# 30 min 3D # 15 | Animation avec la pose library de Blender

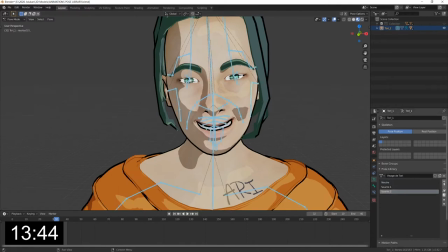8:11 Bon, on va apparaître Ah, Replace Existing, sourire 2. Bon, et on va voir ce que ça donne.
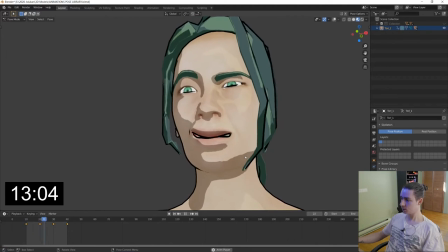8:28 pas parfait il y a des choses bizarres qui se passent mais je n'ai passé que quelques minutes à faire ça donc c'est vraiment très pratique et donc ce qui est vraiment vraiment très utile c'est que comme chaque expression est enregistrée indépendamment l'une de l'autre c'est qu'on peut les animer vraiment comme on veut entre elles à la vitesse que l'on veut tout le temps donc juste si dans
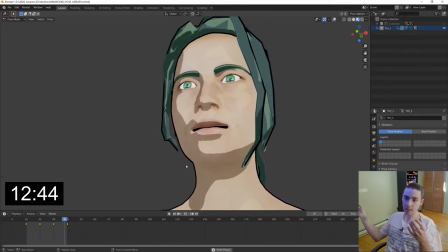8:48 une scène je veux que soudain Tori se mette à sourire rapidement je vais l'animer vite juste à rentrer la pause je peux aussi modifier la pause, bien sûr, dans chaque scène, en exagérant les traits ou en changeant les os, en changeant la posture du corps ou du visage. Si j'ai envie qu'elle passe dans une autre scène de sourire attriste, ça va être possible aussi. D'ailleurs, on va tout de suite passer à la tristesse.
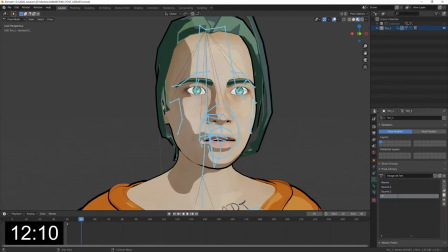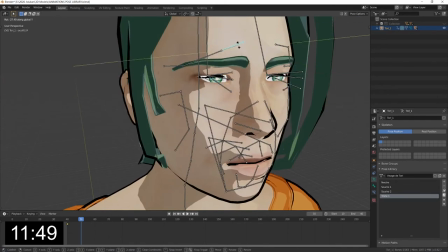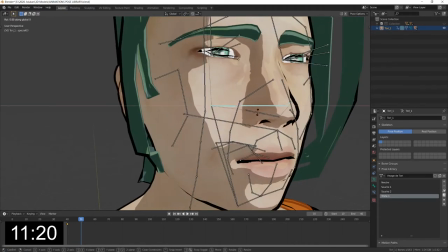9:20 Donc comparé à d'autres personnages d'Ishuban, Tori est relativement en contrôle de ses émotions tout au long de la série,
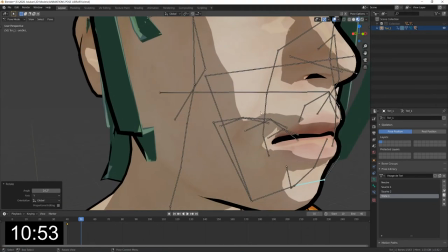9:26 donc ce ne sera pas quelque chose de très exagéré que je vais faire pour sa tristesse.
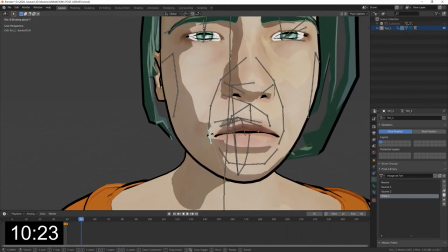9:31 Pour d'autres personnages, vous verrez que j'ai été vraiment un petit peu over the top pour montrer la peine qu'il
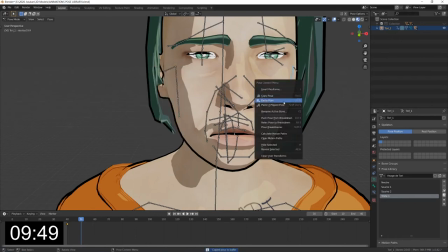9:38 ressentait mais on va garder ça plus subtil pour tory après
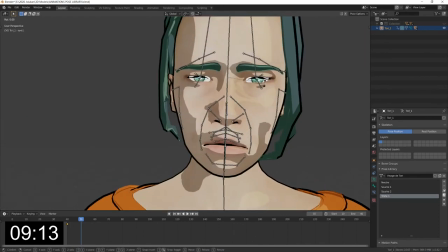9:46 tout on se rappelle que c'est la beauté du cinéma de pouvoir faire des choses très subtils au niveau des
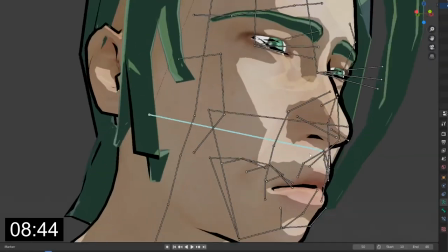9:51 émotions mais d'être capable de le montrer en gros plan alors des fois c'est vraiment des détails qui font une différence comme par exemple ici juste
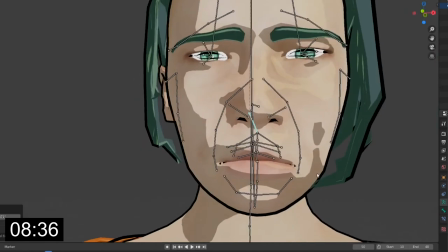9:59 en baissant la lèvre supérieure ça va disparaître les traits noirs et je trouve que c'est vraiment une grosse différence alors qu'avant ça faisait un
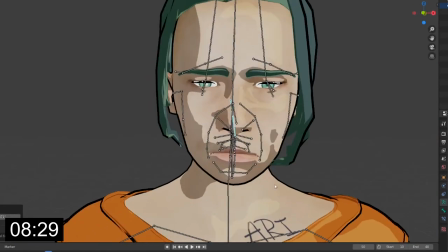10:07 peu comme si elle avait la bouche entre ouverte et ici je trouve que ça change vraiment bon
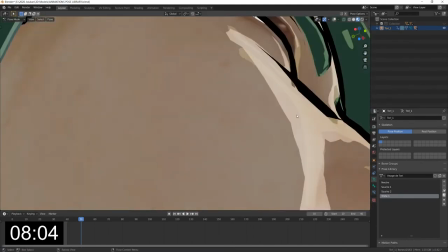10:15 il y a toujours c'est moi du frein noir mais sinon
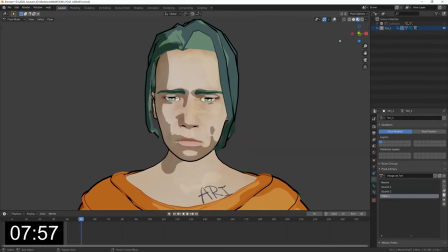10:19 je trouve que c'est pas si mal et
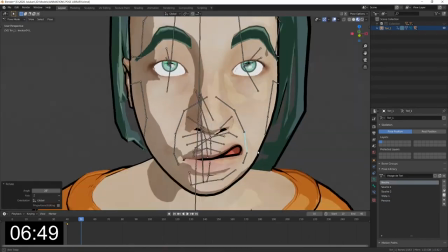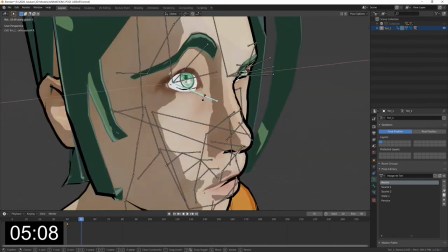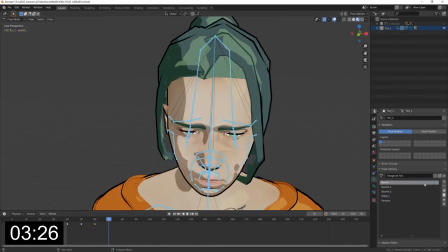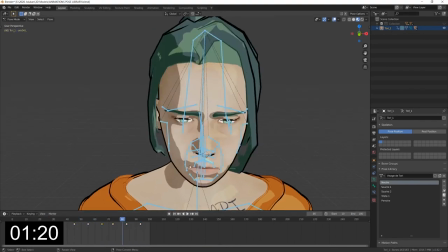10:42 voilà donc vous voyez qu'en 30 minutes j'ai pu faire quatre expressions du visage différentes et donc j'ai pu les placer dans une petite animation et voici ce que ça donne
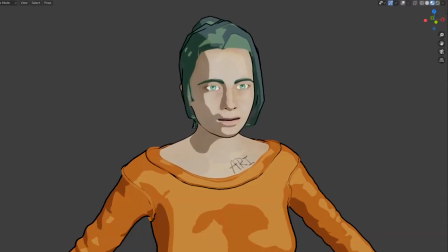Petite note dans ce qui a trait à l'animation, ce qui est très pratique, c'est qu'on a beaucoup d'options pour la façon dont doivent s'enchaîner les keyframes dans l'animation sur Blender,
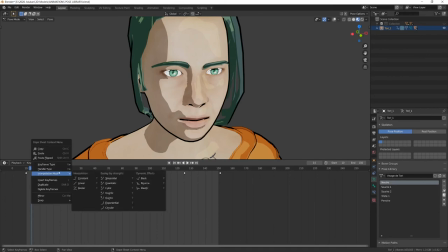11:15 c'est-à-dire qu'en cliquant droit et en allant par exemple dans Interpolation Mode, vous voyez qu'on en a différentes. Linéaire et Béziers, c'est celle qui reviennent le plus souvent.
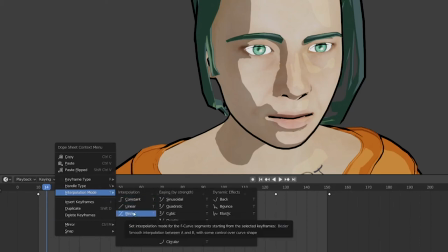11:22 Béziers, en fait, c'est que, comme vous voyez ici, l'animation va faire comme une espèce de courbe, c'est-à-dire qu'elle va commencer lentement, s'accélérer puis finir plus lentement.
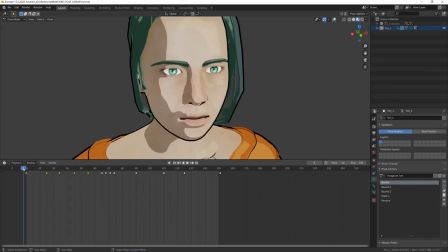11:31 Donc, Donc, ça serait pratique pour passer d'une animation à l'autre de façon plus moue.
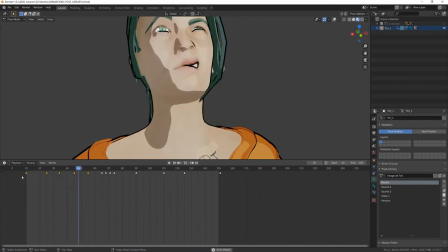11:36 Donc, par exemple, comme ceci. Alors que si on le met en linéaire, là, l'animation va se faire de façon constante. Donc, comme ceci. Donc, les deux peuvent être utiles pour différentes choses.
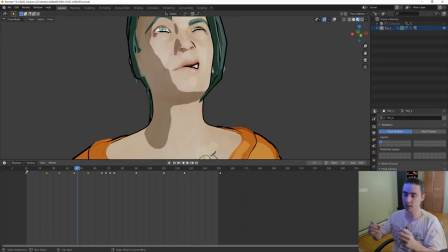11:51 Pour les expressions visage, peut-être que le baisier est plus pratique que le linéaire. Ça fait un peu plus naturel. Mais, en même temps, si on veut changer d'un coup à une autre expression, linéaire peut être mieux.